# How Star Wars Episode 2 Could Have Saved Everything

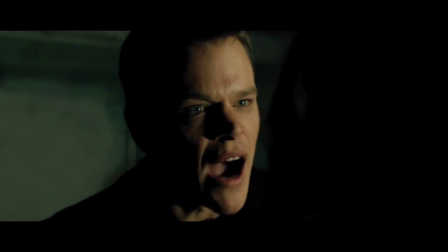1266s
Have their romance and dialogue build naturally from that tension. Have them running for their lives from a cunning villain who's always two steps ahead.
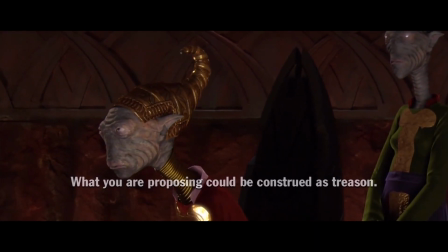1275s
That's another problem with this film. Who's the villain supposed to be? As someone who's watched the original trilogy, I'm aware it's the Emperor,
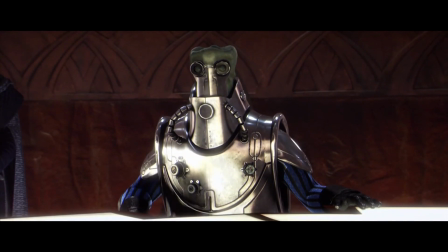1283s
but for people who watch the series in the order Lucas Intends, 1 through 6, which you should never do, by the way,
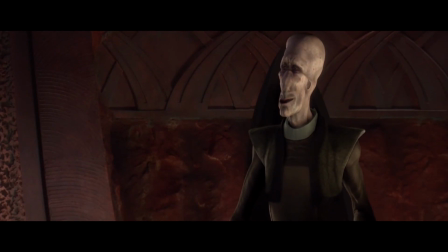1288s
there's almost an hour and a half before we even get a glimpse of our first puppet master, Count Dooku.
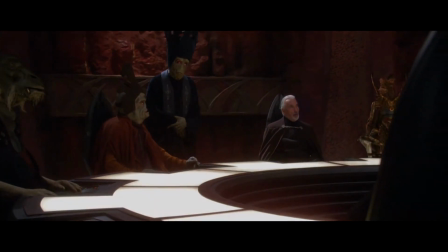1294s
But if George had bothered to enforce the tenacity of the villains by giving us a sort of Moriarty character who will stop at nothing to kill Padme,
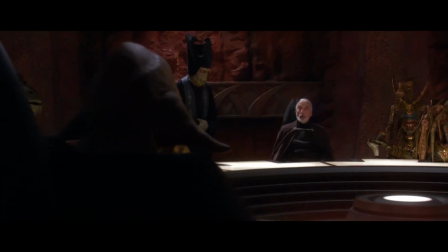1303s
then by the time Dooku is finally revealed in the third act, we understand the sadistic and unstoppable nature of this villain.
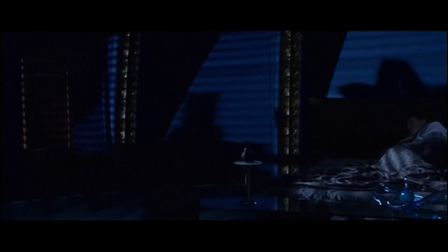1310s
Because as it stands, we get two attempts, and then it's like the film forgets that the original plot was trying to kill Padme.
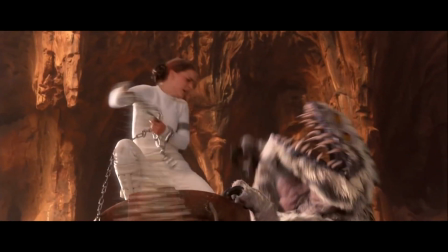1316s
Did the villains just stop caring about their masterful, dastardly plans?
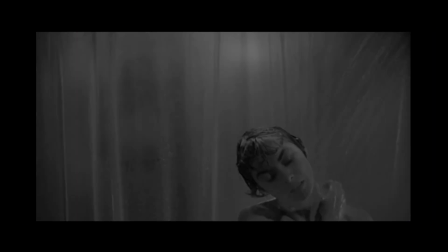1324s
MacGuffins are fine. Even using Keeble as MacGuffins is fine. so long as it's used at the expense of conveying as much information as possible.
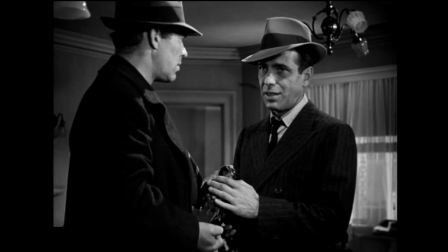1332s The stuff that dreams are made of. Huh?
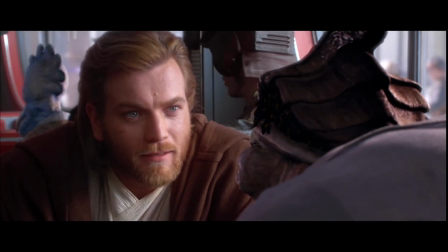1340s
Lucas gives us plot, and a fair amount of plot, and always at the expense of characterization for both hero and villain alike.
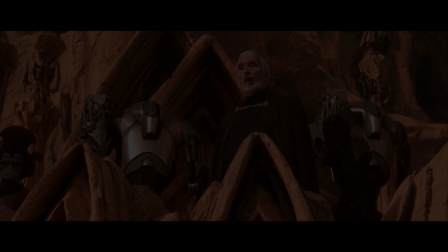1348s
If Dooku had been hunting the pair the entire movie, then his entrance would have made for an important reveal.
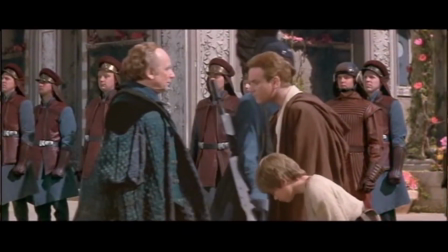1355s
As an audience of the original trilogy, we would have been expecting the Emperor from the beginning, and Lucas could have teased us with this possibility,
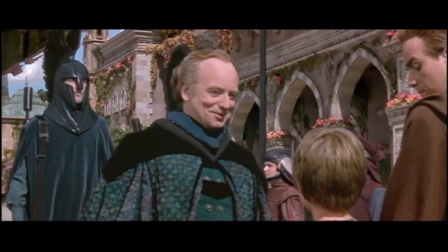1362s
a sort of wink to the fans, but still delivering a film for first-time viewers,
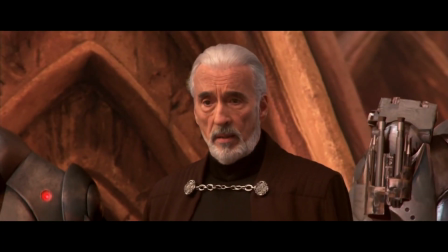1367s
which, when Dooku was finally revealed, would have been a surprise to everybody.
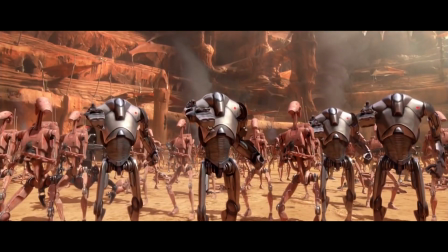1371s
And then, even though we have never met this man before, we immediately know he's a force to be reckoned with.
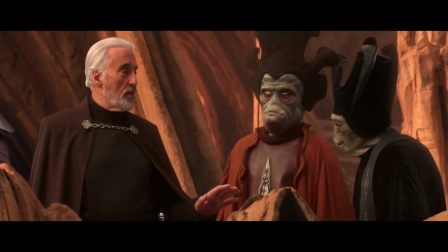1378s
He's got Jango Fett on a leash. The entire trade federation cowers at his command.
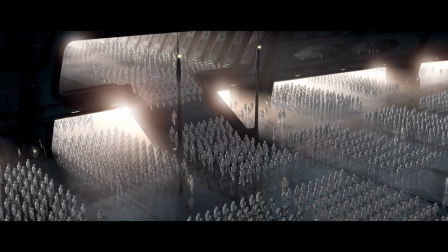1385s
He's built his own clone army. He spent the whole movie trying to kill Padme.
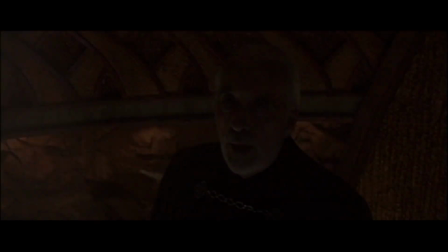1391s
He means business. So now, when he captures Obi-Wan, there's genuine tension in this scene.
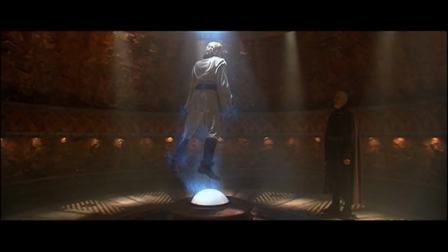1398s
We're afraid for him. We know what Dooku is capable of, but we have no idea what he's planning.
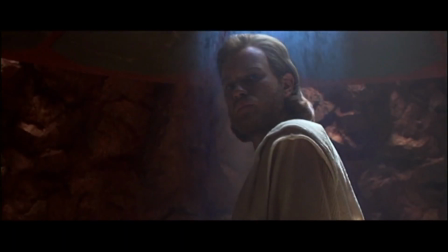1404s
The scene could have taken on a suggestion that Dooku might have wanted to seduce him to the dark side,
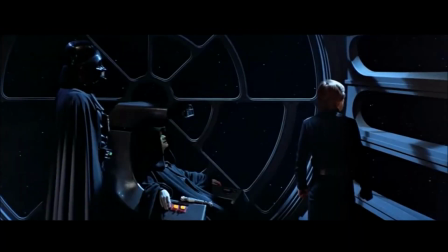1409s
Which would have been an interesting parallel to the Emperor scene in the sixth movie as well as Vader with his son in the fifth movie
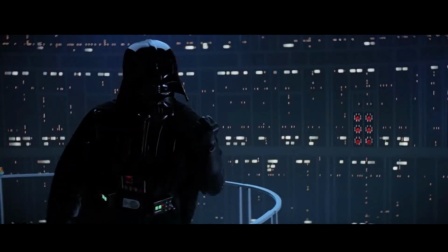1417s Luke, you can destroy the Emperor. He has foreseen this.
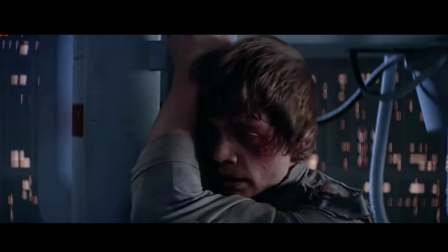1423s It is your destiny. Join me and together we can rule the galaxy as father and son.
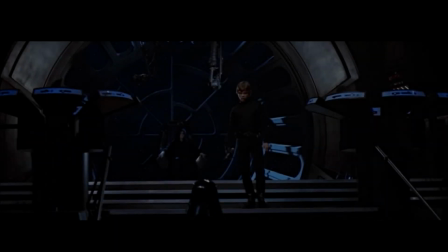1432s
And just reinforcing again how the Sith are always in the prowl for power.
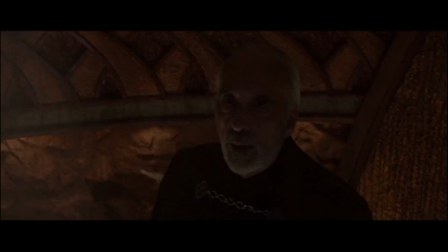1438s
and so Dooku's acknowledgement that Obi-Wan was worthy enough to take the place of disciple would have not only harkened back to Anakin's failed trials at the beginning
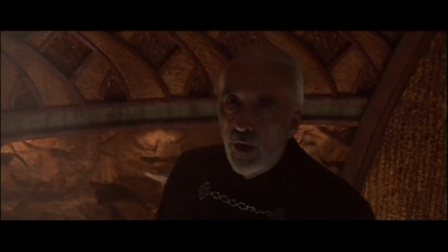1449s
and him wondering if he should get a new master but we could have also seen a glimpse of Obi-Wan being tested his own trials
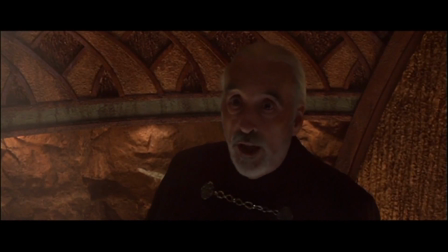1455s
with the opportunity for unlimited power in this scene only this time as a disciple of Dooku who we learn was the master of Qui-Gon
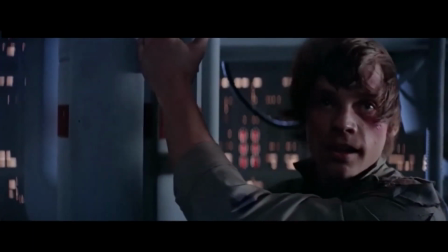1463s
and so the whole father figure trope could have returned with a vengeance and we would have had a better understanding of the seductive power of the dark side. We would immediately understand without Yoda having to preach that people choose the dark side because it fulfills a need.
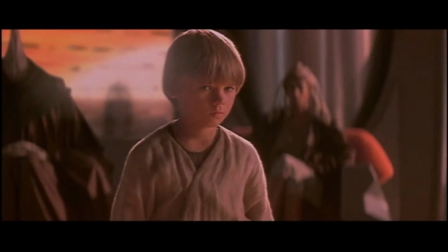1478s Fear is the path to the dark side. Fear leads to anger. Anger leads to hate.
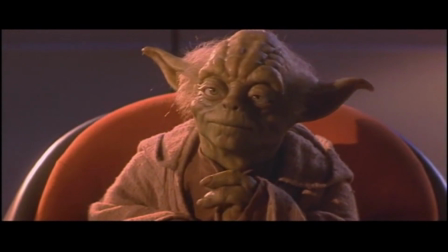1484s Hate leads to suffering.
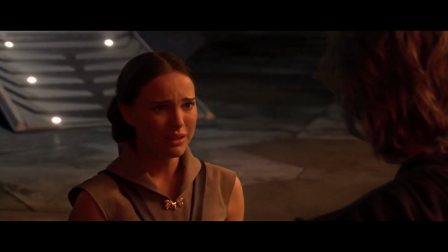1489s
And then we would understand that's why the Jedi are so against their disciples having any needs.
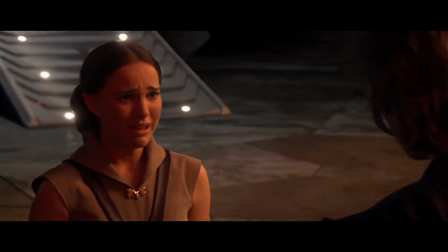1494s
It's not just because they're squares. It's because it gives an opening for the dark side to take over.
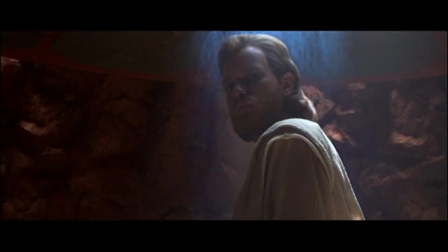1499s
So now, in light of this, the scene cuts before we ever learn Obi-Wan's decision,
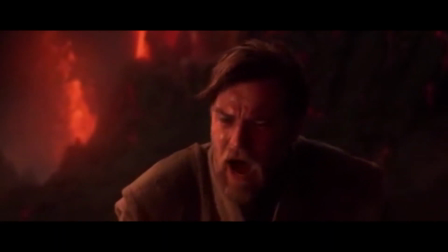1505s
and we're concerned that maybe he's broken and turned to the dark side.